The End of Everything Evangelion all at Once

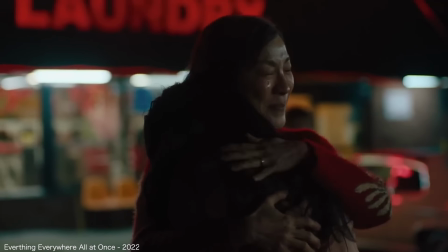250s
In the film Everything Everywhere All at Once, Evelyn and Joy's fractured relationship drives the narrative exploration of existence and interrelationships.
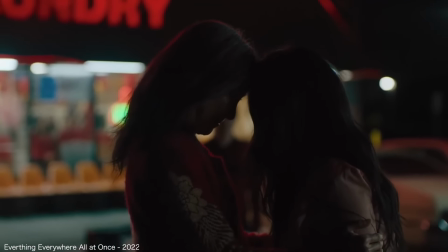259s
It also serves the film's central emotional plot point. Their relationship is full of symbolism and psychological depth.
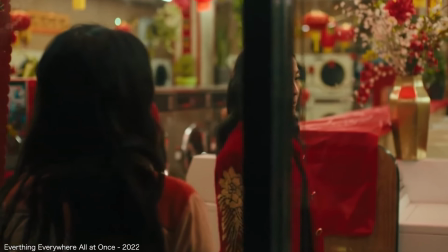267s
As Joy struggles to confide and connect with her mother,
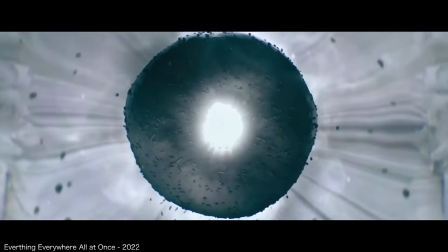270s
she tries to find refuge in believing that nothing matters as a method to comprehend her lack of direction in life.
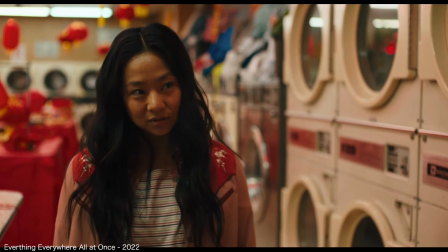277s
As Evelyn and Joy both begin to fight across the multiverses,
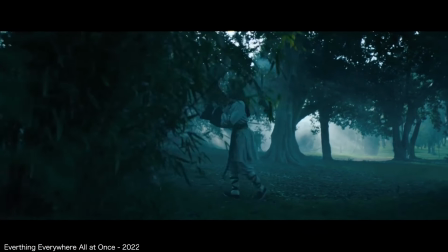281s
Joy explains to Evelyn and the audience that You can see how everything
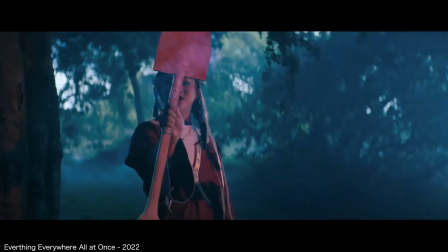288s
is just a random rearrangement of particles in a vibrating superposition.
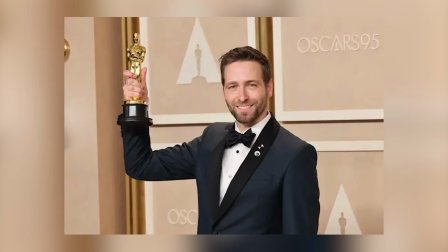298s
This scene was accomplished by the editing team of Everything Everywhere All At Once,
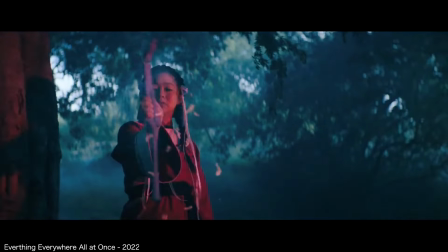302s
and is showcased by editing random objects into Joy's hand, such as an axe, a bone, or a book out of flowers.
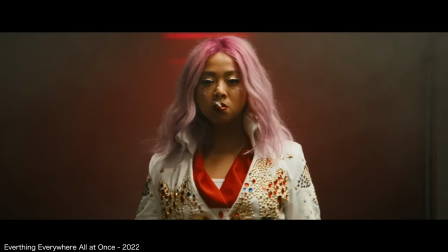310s
As Joy brings Evelyn to the Everything Bagel,
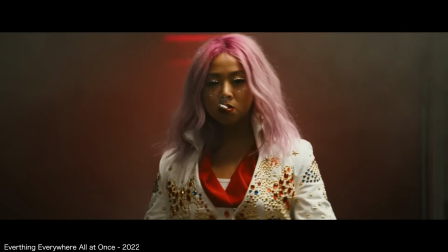314s
Evelyn begins to understand that Jobudupaki isn't an evil, nihilistic version of her daughter Joy, but in fact is Joy.
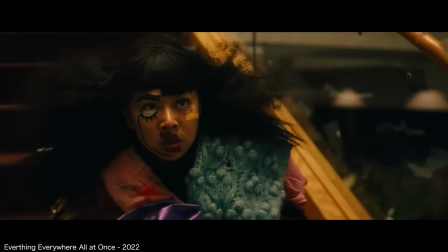322s
Jobudupaki does this to make her mother understand her, something that Joy had lacked her whole life, which resorted to her nihilistic belief.
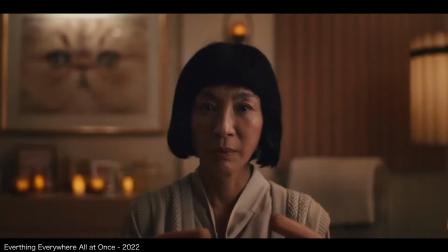330s
Evelyn then starts to feel everything across every universe, shown through jump cuts and using all types of lighting to convey different angles of each universe.
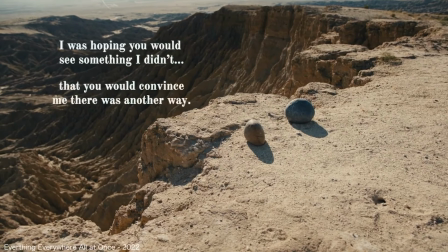338s
In this rock scene, done by just ambience,
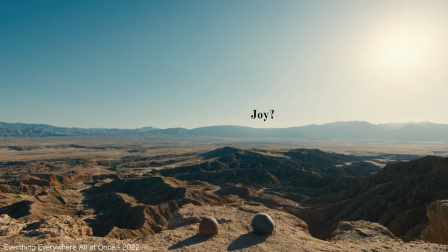341s
close-up shots, and full shots of rocks, verbalizing the subconscious thoughts of Evelyn's and Joy's conversation to each other.
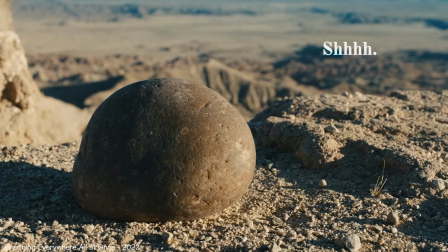348s
Evelyn apologizes for everything to Joy after she understands exactly how Joy feels through her nihilistic view of life.
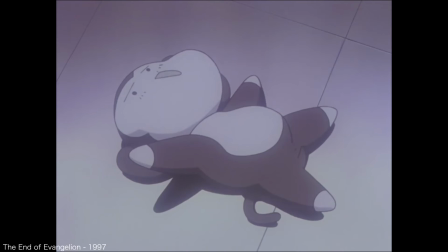355s
Evelyn apologizes for Joy's existence as Evelyn brought her into life. Nihilism and mommy issues are seemingly connected throughout different medias.
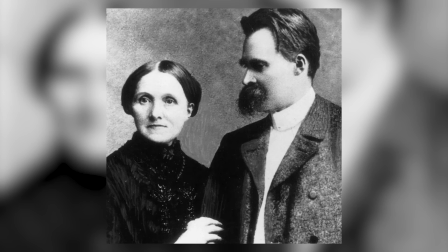363s
Frederick Naisen even wrote, I don't like my mother,
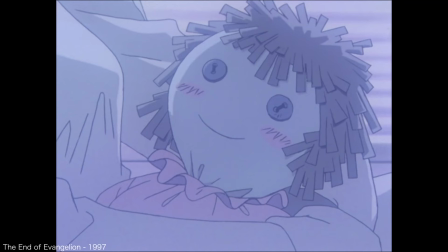367s
in a letter to a friend when he was just 38 years old, this quote finalizing the connection between the two topics.
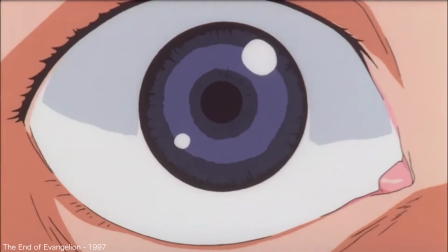374s
As the film ends, we see Shinji scream as he realizes that Asuka is dead, after seeing her AV unit ripped apart by angels.
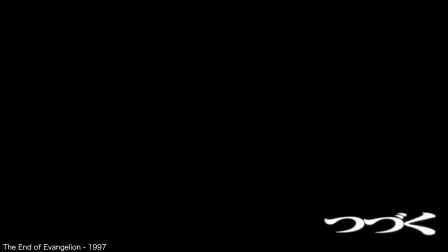381s
Then the title card, To Be Continued, is shown,
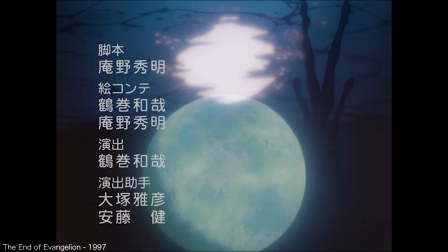384s
which is typically shown at the end of each Neon Genesis Evangelion episode to make sure that viewers tune into next week.
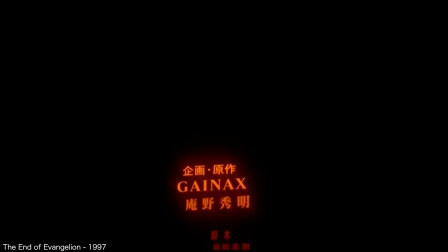391s
And that's that. That's the end. or so you think. After around five minutes and five seconds of seemingly genuine credits, the film continues.
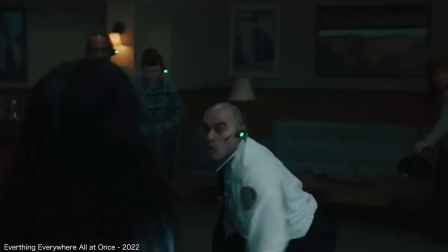400s
Not only does the end of Evangelion do this, but so does everything, everywhere, all at once.
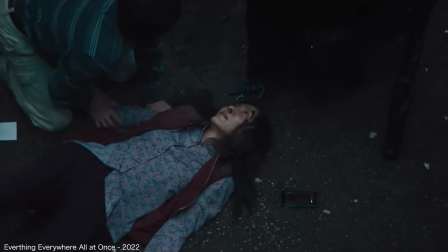404s
After Evelyn tries to defeat Joby Dupaki by using all of her multiverse selves all at once, leading her to throw up and faint, the end title card pops up.
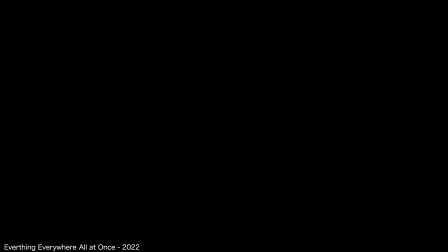413s
Then the beginning of the credits start to roll. However, only for 25 seconds. This is known as a false ending.
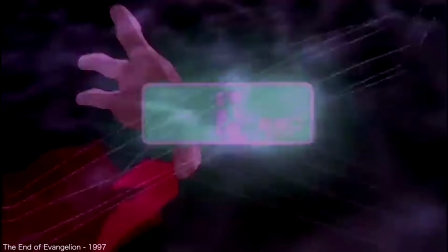418s
This was done to convey the theme of the end, simply enough.
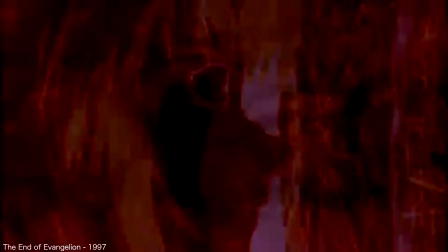421s
Nihilism is connected deeply within the idea of the end as the common ideology belief and what originally created the ideology to begin with in
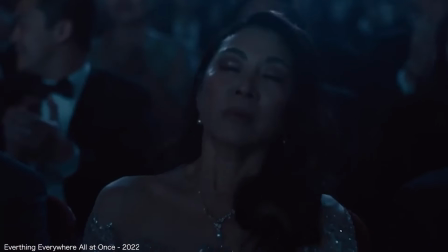430s
the end nothing matters by creating a false ending it gives the idea to the audience to question the making of the film if it just ends on a bad
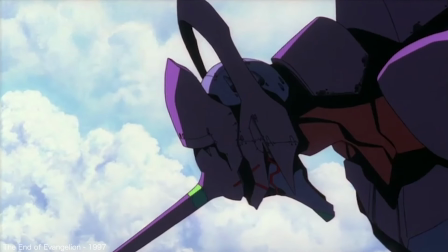437s
note questioning its existence in the same way that nihilistics analyze their own existence while threatening to potentially lose its live audience in theaters it
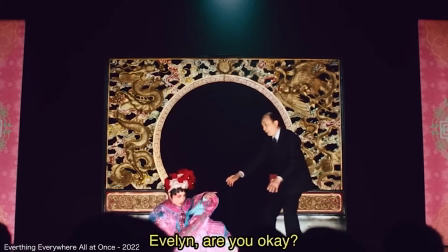446s
does help the audience understand and connect with this idea by breaking the fourth wall while interacting with the audience to trick them into believing that the film had a
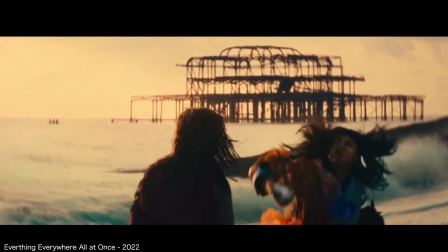454s
bad ending. This trick can only ever really be done through film and furthermore only through editing.
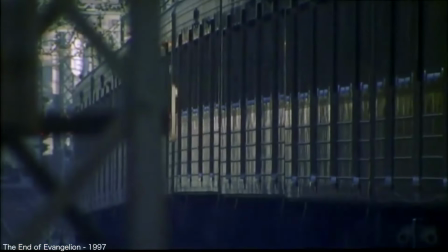459s
Towards the end of the end of Evangelion we are shown a somewhat odd scene with more flickering imagery and voices.
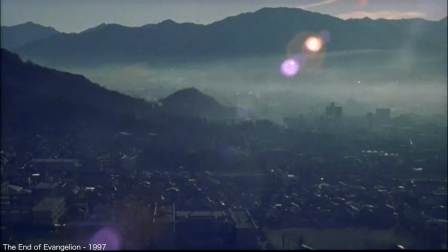465s
The most surprising element is the abrupt transition from traditional animation to actual footage of the Japan streets.
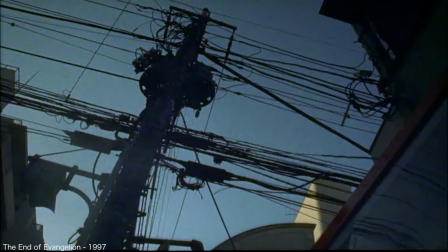472s
This footage is characterized by its high level of noise grain, static and encased within deep blue tones.
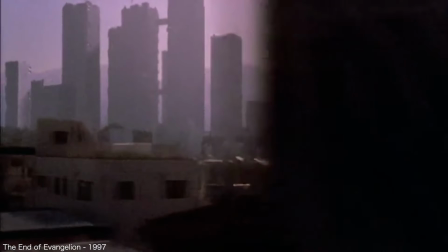478s
Within these shots the architectural skyline of Tokyo 3,
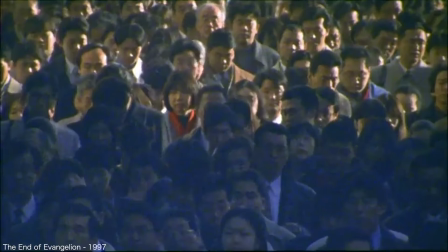481s
the The central city of the Neon Genesis Evangelion series is shown through real shots of Tokyo in CGI to simulate the structures.
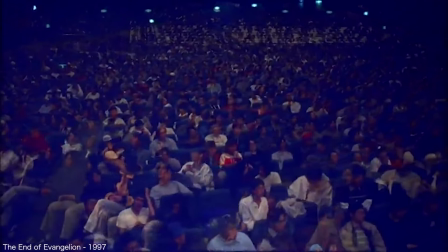489s
We are shown shots of the Shinjuku and Minolosa theater with a full audience waving in their seats, overlapping each other.
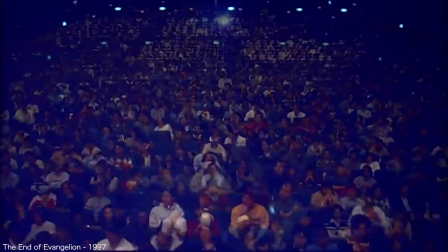496s
Showing the film's audience the theater makes them question their placement in their own existence, seemingly watching themselves through the big screen.
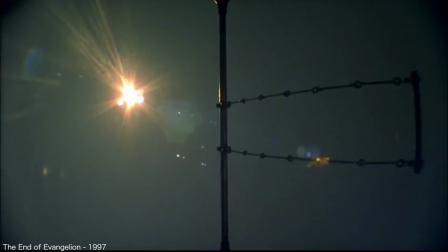503s
With a combination of overlapping shots, 3D graphics, and a multitude of different visual effects.
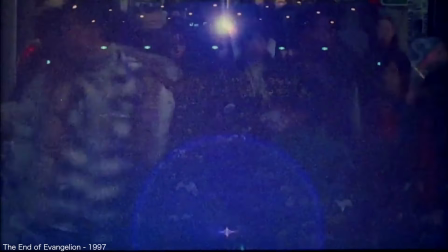510s
Experimental films is used to communicate an idea instead of a narrative, which in this case is nihilism.
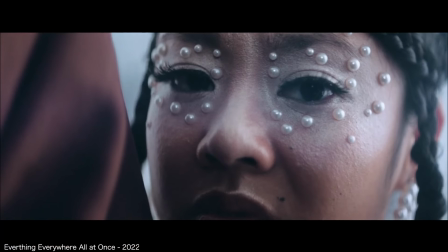515s
As Evelyn lets Joy's nihilistic take on the world set in,
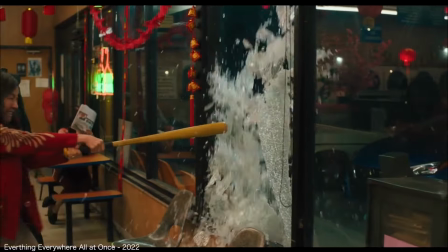519s
she begins to sign Wayman's divorce papers and smashes a window after the tax collectors show up at the laundromat.
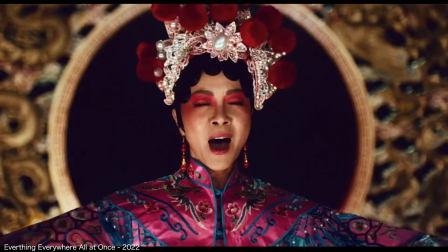525s
Here in this scene, we see one of the most infinite editing scenes in the whole film. Despite having a VFX team of only seven people,
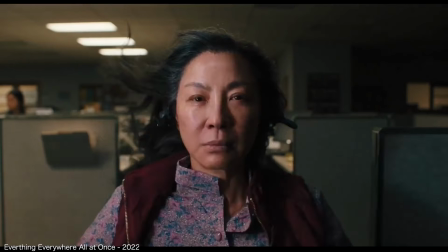532s
almost each frame shows Evelyn in a completely different location and stay in her life, from Evelyn being animated to a photo of the editing team over Zoom.
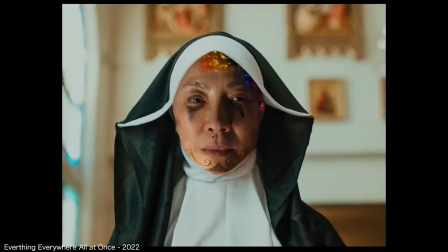540s
This helps demonstrate her belief and idea that nihilism can impact every path she leads from every decision.
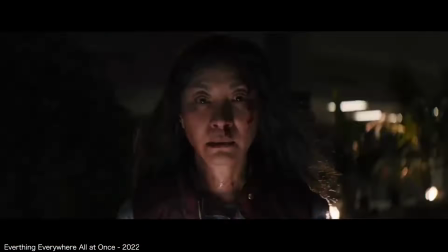546s
Along with the orchestra, as Evelyn screams her frustrations, the music makes the climax of the film more emotional and impactful for the audience.
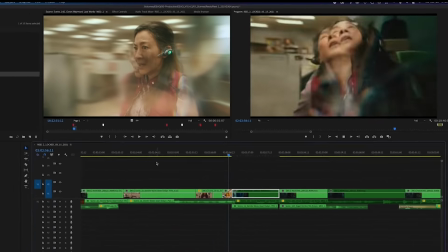553s
This experimental editing scene was brilliantly pulled off by using a unique and revolutionary editing style,
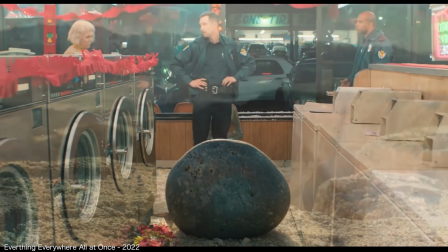559s
alongside help from intense and climactic music to bring more emotion and nihilistic belief to the scene.
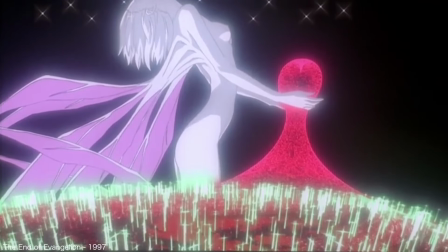565s
To conclude,
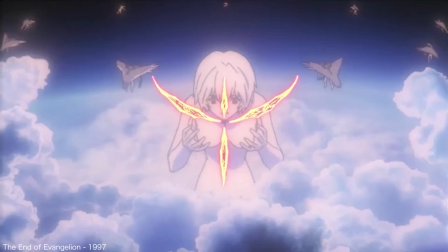566s
both the end of Evangelion and Everything Everywhere All At Once both discuss and convey themes of mommy issues and nihilism through its use of editing,
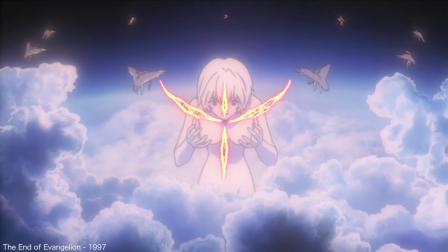574s
broken narrative structure, and cinematography.
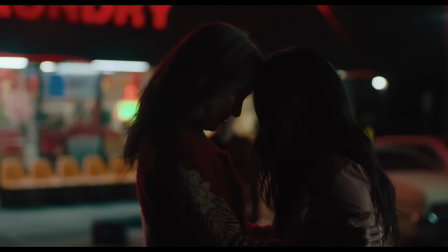577s
Towards the last act, before the revolution and Everything Everywhere All At Once, Evelyn says, we can do whatever we want.
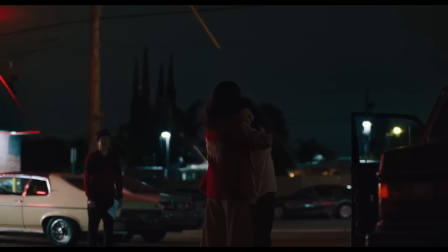589s
Nothing matters.